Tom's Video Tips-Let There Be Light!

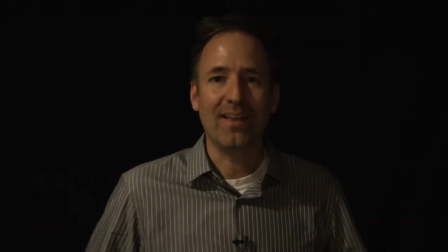Okay, I get it. There's a reason why I work behind the camera. But come on, even I can look a little bit better.
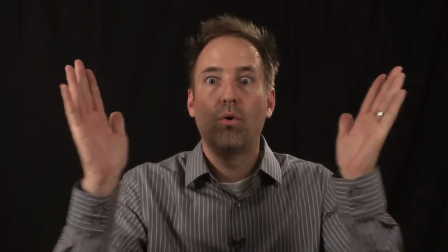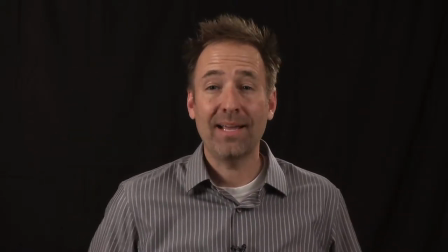Okay, that looks a little bit better. So how did I get from looking like this to this?
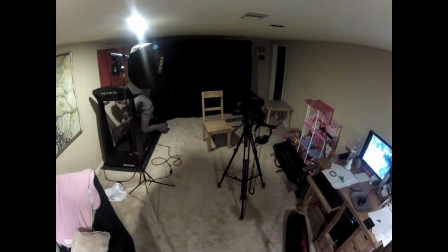Here's what I did. I used your basic three-point lighting technique. I started out with a key light, which looks like this. Next, for my second light, I want to add a little backlight, which puts a little highlight on the back of my head and shoulders just to bring me out from the background.
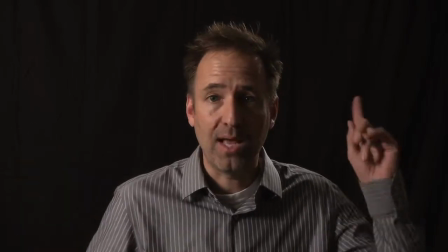Now that I've got two lights set up, I've got a key light and behind me a backlight, I've kind of got a dramatic feel going.
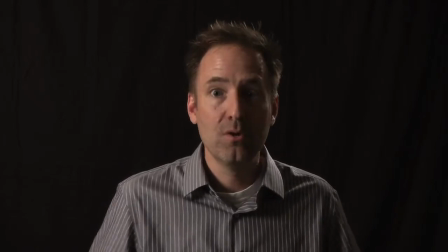You know, something really serious. We're scared.
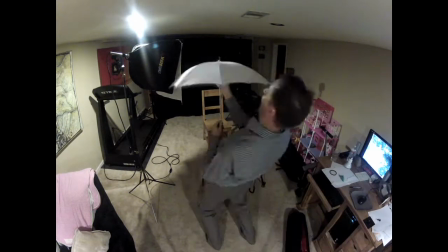And finally, I've set up the third light, which is the fill light. The fill light does just that. It fills in those harsh shadows left by the key light. Now, I get it. Just because I'm lit well doesn't mean America's Next Top Model is gonna call me anytime soon. But at least I can feel good about being on camera. And that's important, especially if I'm your client. Anyway, I appreciate you watching my video tip. Tune in next time in the next edition of Creative Kindling, Fireside's quarterly newsletter.